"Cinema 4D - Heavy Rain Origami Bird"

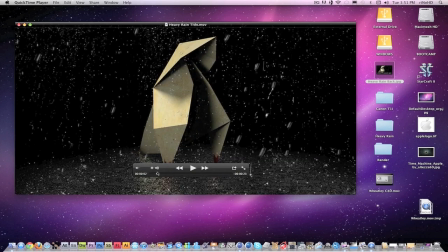(4:35)
Yeah, so really all it is all the rain is created in After Effects, actually.
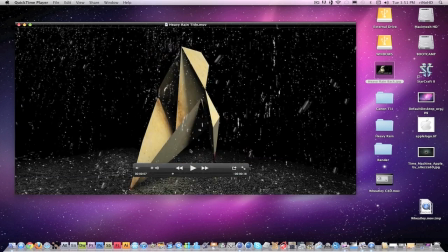(4:43)
Same with these titles here. This rain rain you see kind of on the lens here that transitions
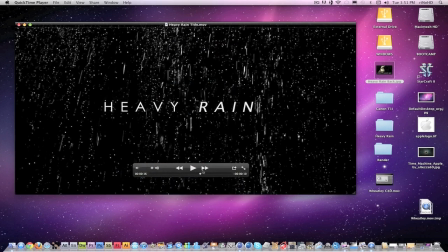(4:50)
in between the two shots is from Video Copilot's Action Essentials. It's called Window Rain. It's used for like basically what it says.
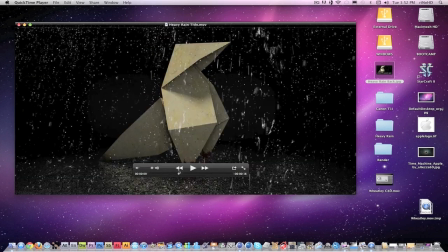(5:00)
If you're like in a car and you want to add rain on a window and it's not raining outside,
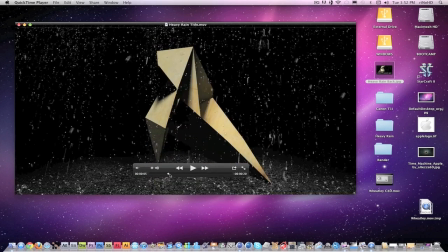(5:04)
you motion track the window and you put this effect on it, and it looks like it's raining.
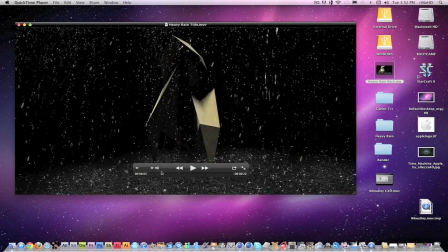(5:09)
But it went with the theme of heavy rain really well, because this is kind of what, if you ever played it, you'll see like the title screen and stuff, and it looks pretty much like that.
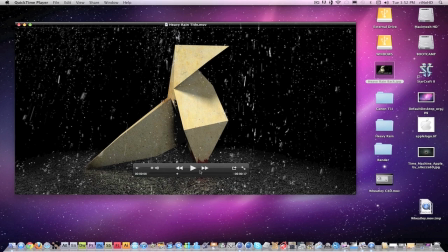(5:19)
You'll see a bird on the front, and your menu and stuff is there, and it's raining on it.
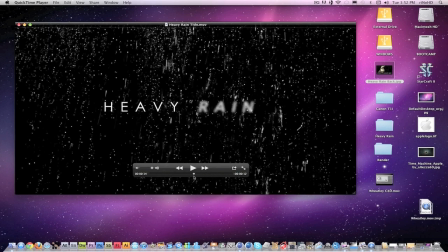(5:26)
This isn't my best animation.
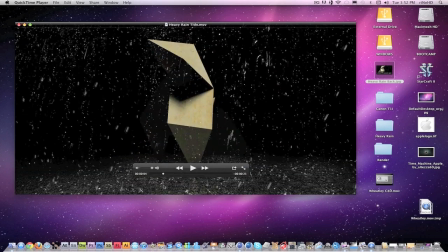(5:28)
It's just a camera pan, but it's not really a whole lot you can do with a piece of paper, I guess.
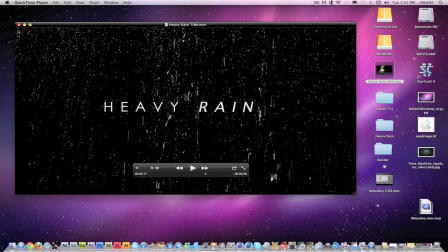(5:38)
But yeah, that's what I did with it. And I'm just gonna jump into the Cinema 4D file and show you the setup of it and the kind of materials and stuff I used.
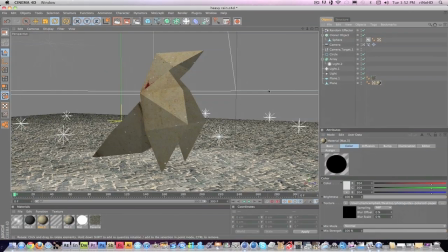(5:49)
So here we go. So this is the camera pan and stuff in Cinema 4D. There is nothing. The only thing that's rendered in here from water-ish is the ground is really reflective.
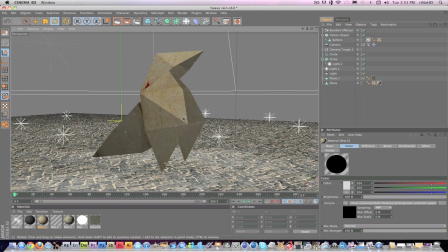(6:05)
I have it really reflective, so it looks like it's wet, and the little droplets of water I have in a cloner object that are changed to object and just basically stuck onto the bird.
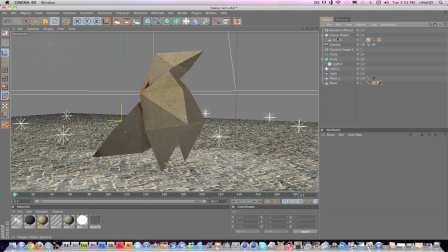(6:21)
Even though you can't really see it in the final, if you go back, you can look for it and you'll see them. But just adds another layer of depth to the render, I guess. I'll just show you. I have these lights here.
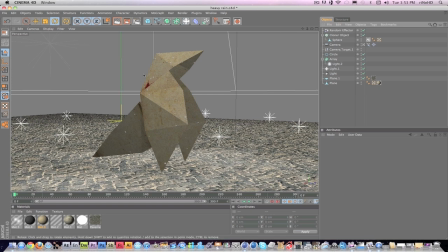(6:35)
They aren't actually affecting the light of the bird itself. They're more lighting up the pavement, because in the final render, if you look at the reflection, it's
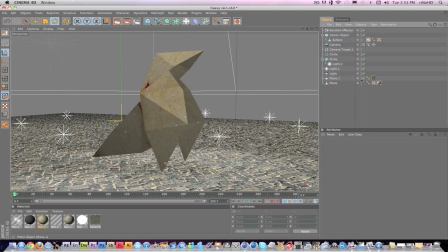(6:48)
there, but it's not as reflective as I want it to, and I needed to add the lights on the ground just to give it just to make it more visible and just a little bit more reflective to make it that much more realistic.
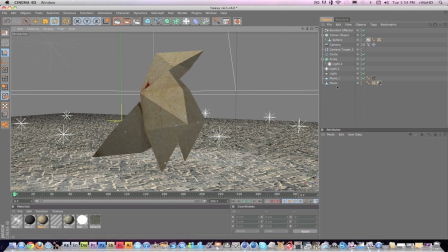(7:06)
Yeah, so and all it is, my entire model is one plane, and it is moved, and I made it by taking let me get out of camera here, taking points like
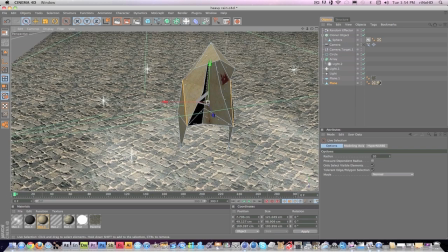(7:24)
opposite points like this,
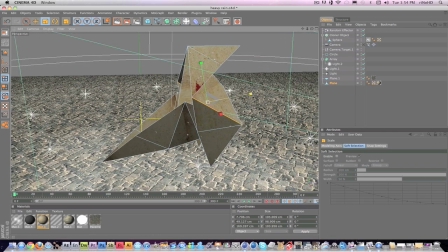(7:27)
scaling them, dragging them around, and just making it look
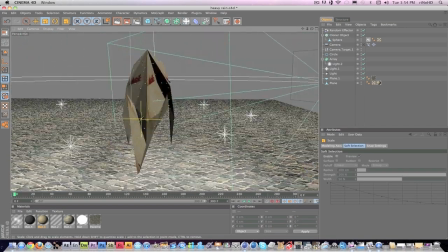(7:37)
as if they are folded. I tried to bend them out so that when it renders, you can get the variation between this one,
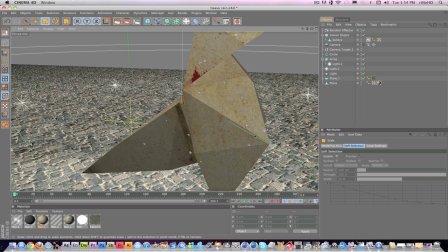(7:46)
and you see the crease, so it looks more like paper.
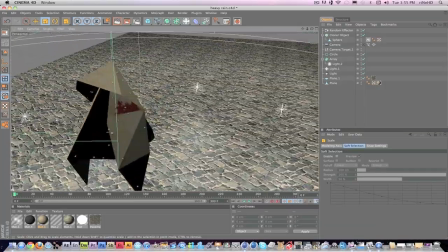(7:53)
It's really weird when you start folding planes up. Faces and things start disappearing until you change the Fong tag.
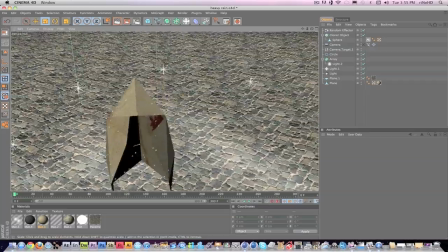(8:02)
The Fong tag create a lot of problems for me early on, because I didn't realize that was what was causing it.
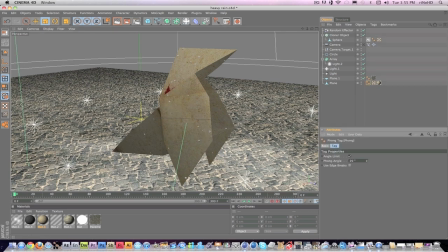(8:10)
If you can see here, if I crank this up, it basically flattens it. Like, okay, so I have nice creases here, here, right? And if I turn it up, they basically all disappear.
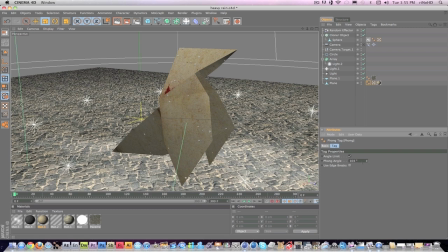(8:23)
And it was, for some reason, it was getting rid of lines and everything for me.
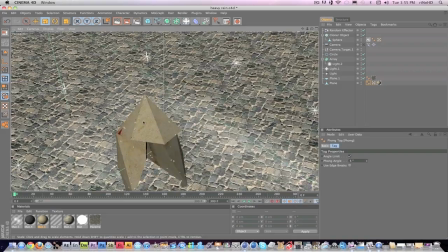(8:31)
The line up here kept disappearing,
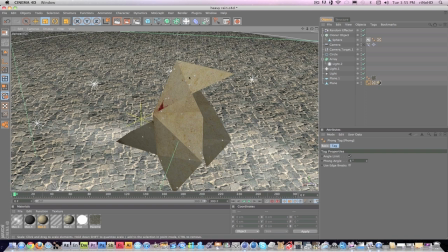(8:35)
and it would only render flat in here, and just this like random piece would stick out here.